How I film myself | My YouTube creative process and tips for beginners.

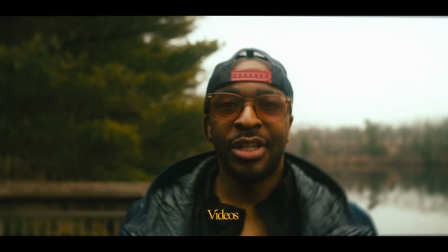So this is basically how I shoot my YouTube videos for my YouTube channel all by myself. So in this video, we'll go over how I plan my videos, the gear that I use,
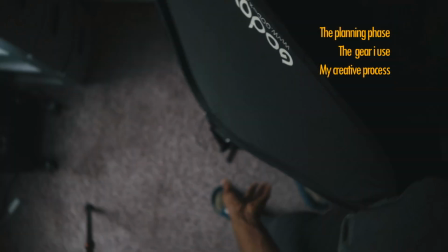my creative process, how I put everything together, some lighting techniques that I use to make sure that my videos are well lit, how I set up my shots, different camera angles, sound, like the music, where I get the music from, and a little bit of sound design.
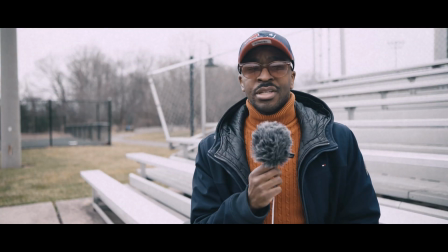I've been doing this for a year now,
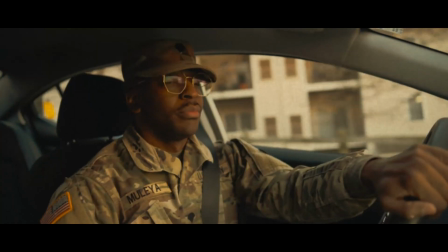and I think I have a few insights that might actually help you out if you're trying to elevate your videos or you're just starting out on YouTube.
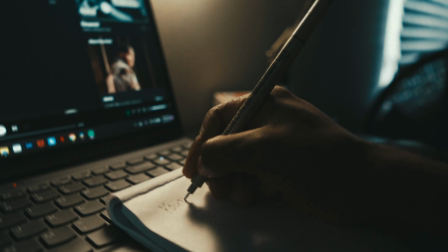In the past, I've made the mistake of I would come up with a topic, then I would focus on making a video about that topic, and then when I was done, I would kind of have to struggle to find another topic for the next video.
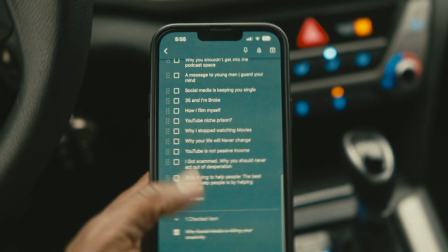But I actually just started writing like lists of ideas that would come to me randomly.
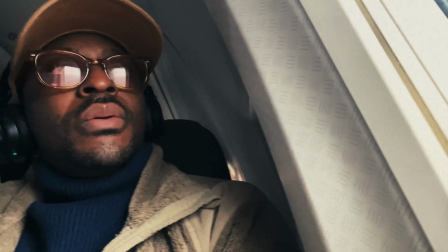I could be in the shower, I could be on a flight on a plane, I could be driving in my car. If the topic comes to mind, I'll write it down, and I think it's a good form of practice. I think the ideas are strongest when they're fresh in your mind.
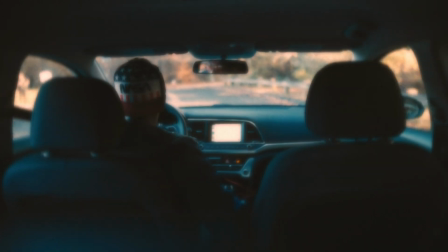When it comes to having an idea, I approach it kind of like the military, right?
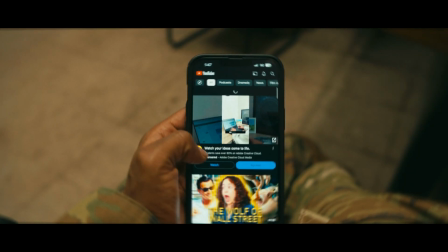You do recon, there's a planning phase. If I have a topic that I want to tackle, I will do a little research about the topic.
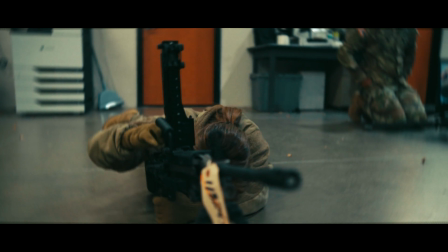And there's a training phase of like information that you need to kind of work through that you can use to implement in your video.
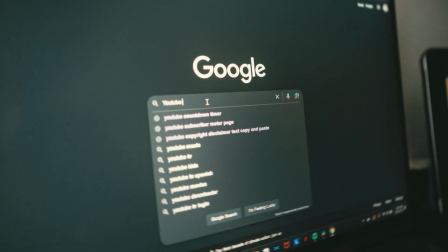I actually do Google the topic. I do search it on YouTube to see how other people are approaching the topic.
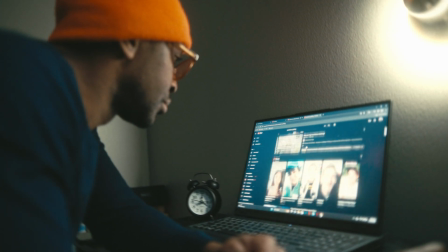I'll get a few ideas, and I'll also figure out, okay, this person tackled this topic this way, but they missed a little point here.
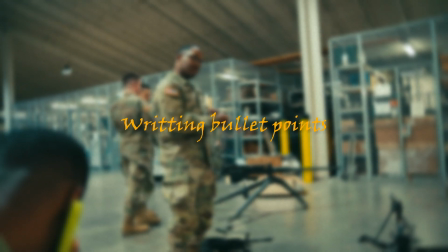So this is an opportunity for me to add something on to the topic. For you, maybe you would write out a whole script.
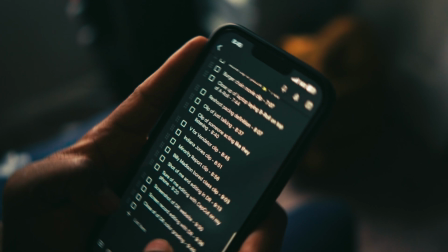For me, I don't write out a full script. I just put down bullet points and then I go off of those bullet points. But once I have all that stuff collected and good to go, I'll move on to the next phase, which is gathering everything I need to shoot the video. So for A-roll, I actually use artificial lighting, make sure that my face is well lit.
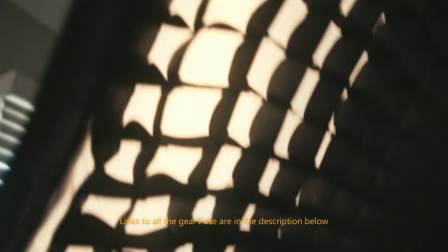I use a Godox softbox with a grid on it, and that's what I'm using right now to light myself.
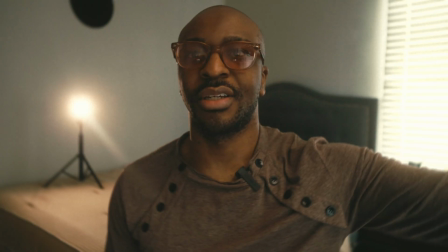And if I turn it off here, you see the difference. And there you go.
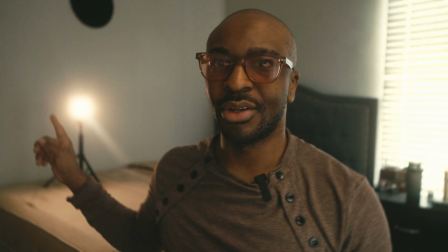Then I use that little light over there, Ulanzi pocket light.
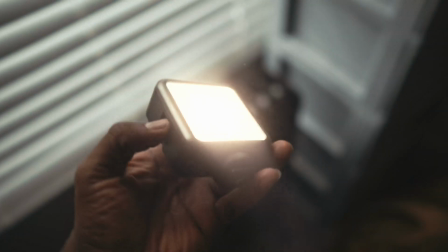I use that as a hair light, and it just gives a nice little backlit effect that kind of like makes me pop a little bit from this side.
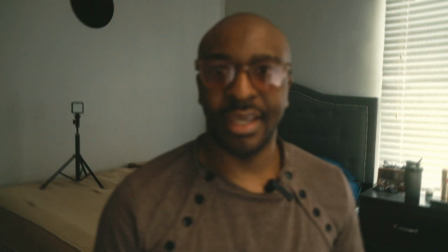Let me see if I turn it off, how it's gonna look. So as you can see, there's pretty much a significant difference without that little light back over there.
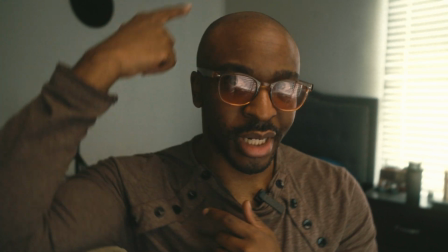So you see that there's not too much like separation from this side,
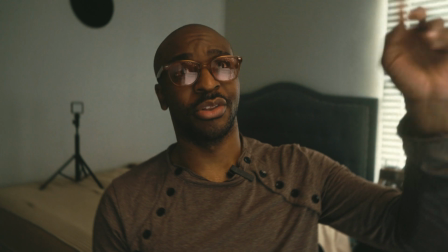and you could probably work your video just using the one light, but just to kind of give it a little extra pop,
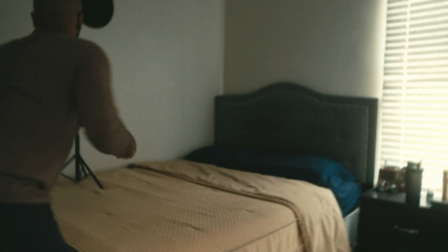I use two lights. Let's see here. Turn it back on, and there it is.
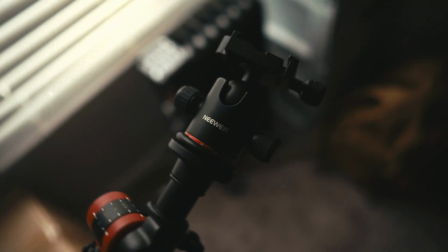That's pretty much how I light my videos for my A-roll. And then of course I'm using a tripod and camera of choice. Anything you can use to record that has decent low light performance will do fine.
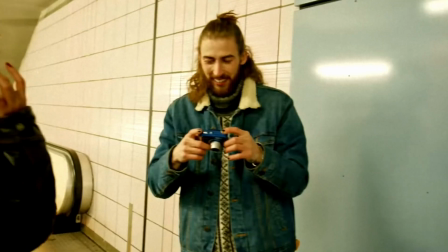I'm not really big on like being brand loyal or being like, this is the brand that I need to use.
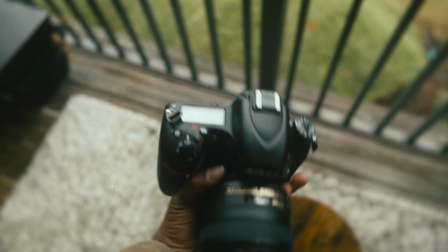I think if you're a good artist, it doesn't really matter what you're using. You can create art.
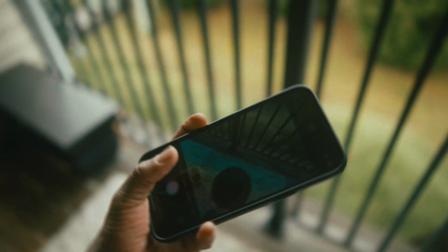If you have an iPhone, you're fine. As long as your lighting is good and your microphone is good, you're good to go. And of course, the microphone I'm using is a Comica, a wireless microphone.
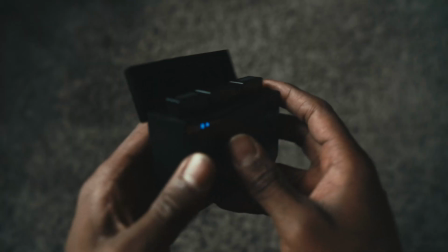They come in a set of two plus a receiver. So very good microphones.
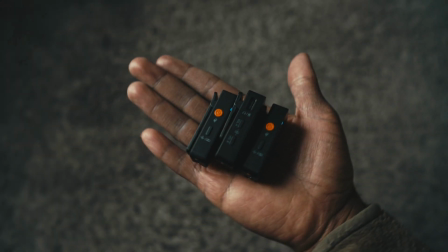And I used to use a wired microphone before I got these,
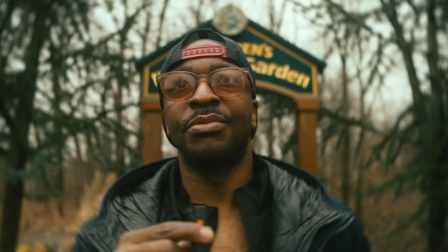but wireless microphones are just the best way to go because it frees you up to set up your shots to where you could actually walk away from the camera without,
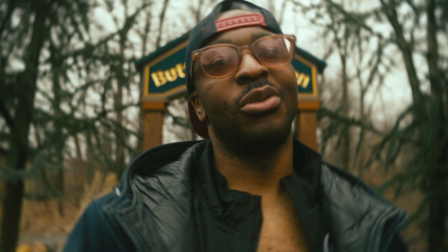you can move around. Yeah, it kind of frees you up. So I like to use these wireless microphones by Comica, very good. I like to clip it inwards to just keep it a little bit more clean and neat. I feel like it can get a little distracting if you have the light facing this way, the little light here. I don't know, it just looks like it's a little heavy to the front, so it looks a little bit neater and clean if I pop it this way.
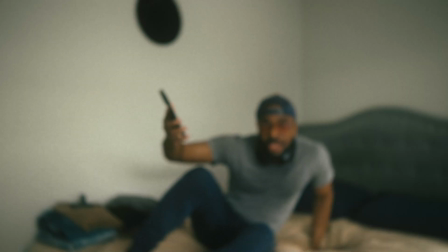So that's basically what I use.